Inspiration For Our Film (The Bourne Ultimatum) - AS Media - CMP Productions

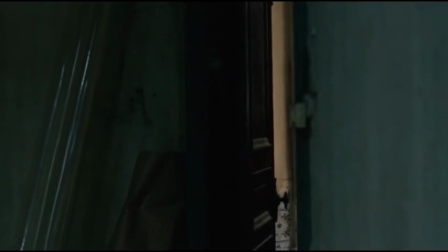26s
We liked the chasing scenes from this film,
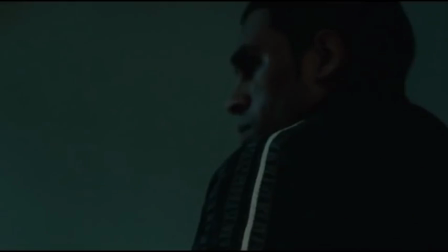32s
so we were inspired to use some quick cuts and particular shots types from this film.
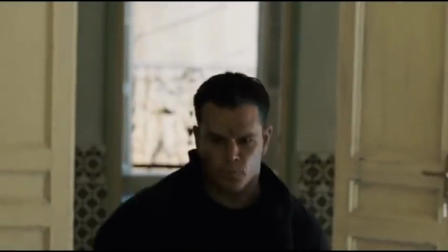37s
Quick cuts can help to make the scenes seem very action-filled and intense.
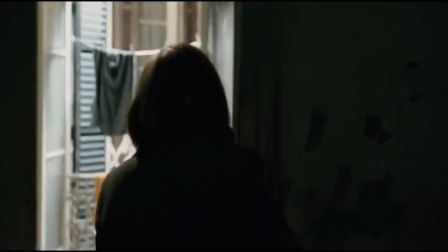42s
The fact that Jason Bourne manages to get away has inspired us for our film, because then the protagonist in our film can do the same.
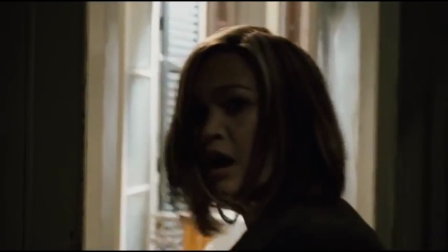50s
He or she can escape from the clown evidently as the protagonist most likely gets away.
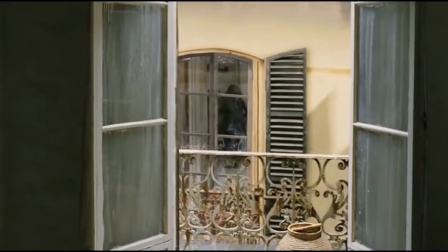57s
As the protagonist will be getting chased by a killer clown, the shot is going to be overflowing with action.
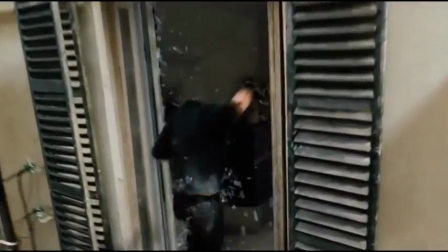64s
The camera shots at the beginning of this clip are either extreme close-ups or close-ups to show you Parsons'
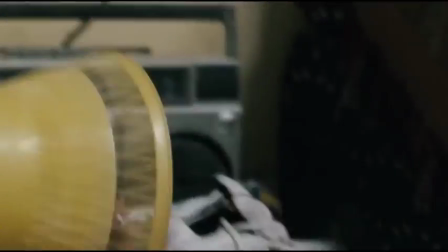70s
expression about what is currently happening.
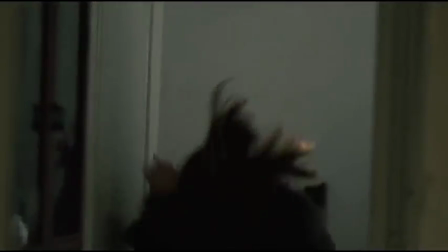74s
Her facial appearance of what you can see within the scene looks quite worrying, as if something bad could potentially happen in the near future.
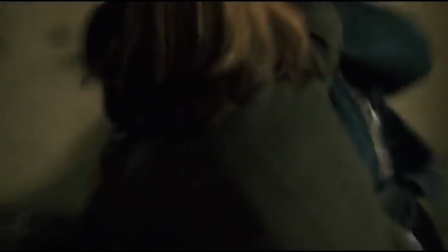83s
There is also very dark lighting, almost as if she is a silhouette when the camera is on her,
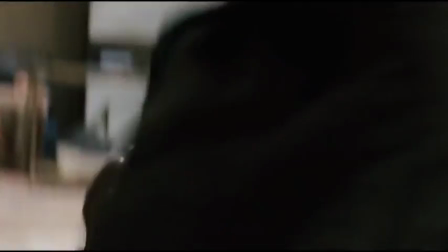89s
to convey her possibility of being bad as it seems that she is trying to escape from something.
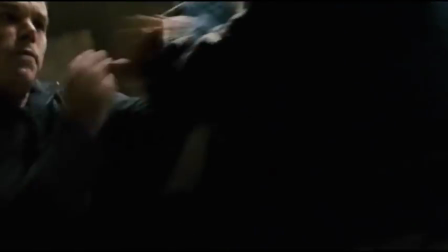95s
As soon as Bourne comes into the picture,
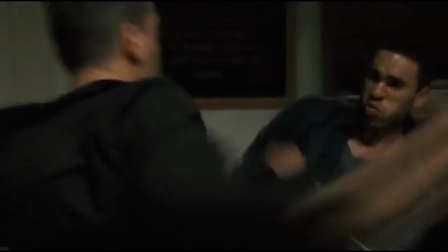97s
you realise that all of the editing techniques have got a lot quicker to show all of the chaos and a lot of information all in one go.
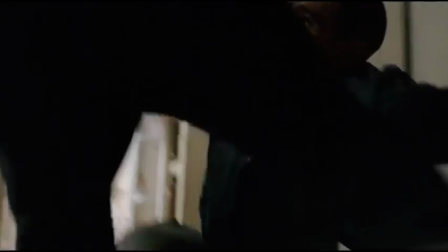104s
The storyline within this scene is very complicated as it leaves the audience trying to figure out why Bourne and Parsons are running from the man
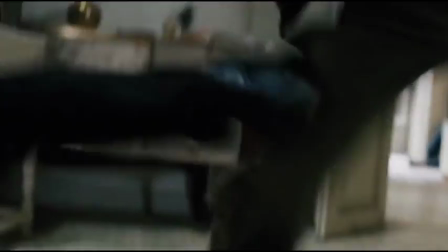113s
and what they've done wrong.
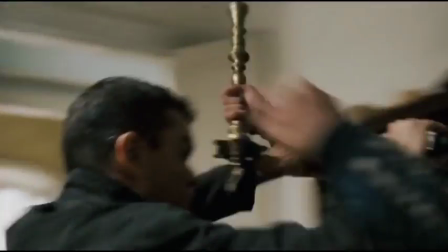115s
Within this clip you have a stereotypical male, Bourne, who is running to try and find Parsons and save her from the guy who is trying to find her and possibly kill her.
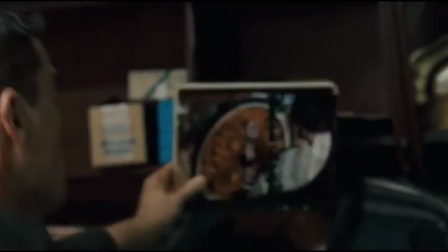124s
This is a very good clip to take inspiration from as the fight scene looks very realistic and really grips the audience,
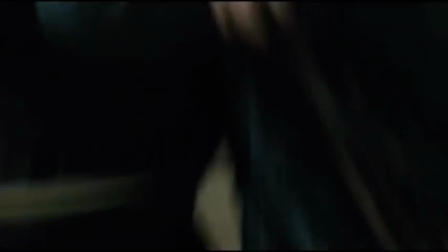131s
which could be a good aspect to have within our film if we wanted it.
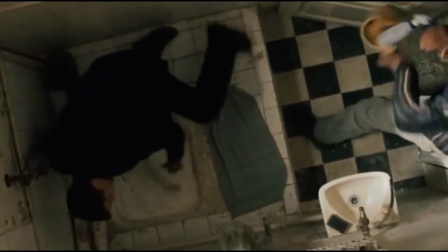136s
Also, there is a great use of props to make the clip look that
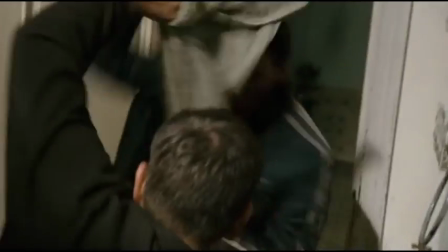141s
more realistic and different as it could actually happen.
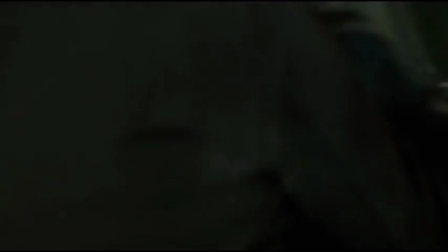146s
There is also a high angle whilst Bourne and the villain are in the bathroom to show Bourne's power and how he has taken the hierarchy.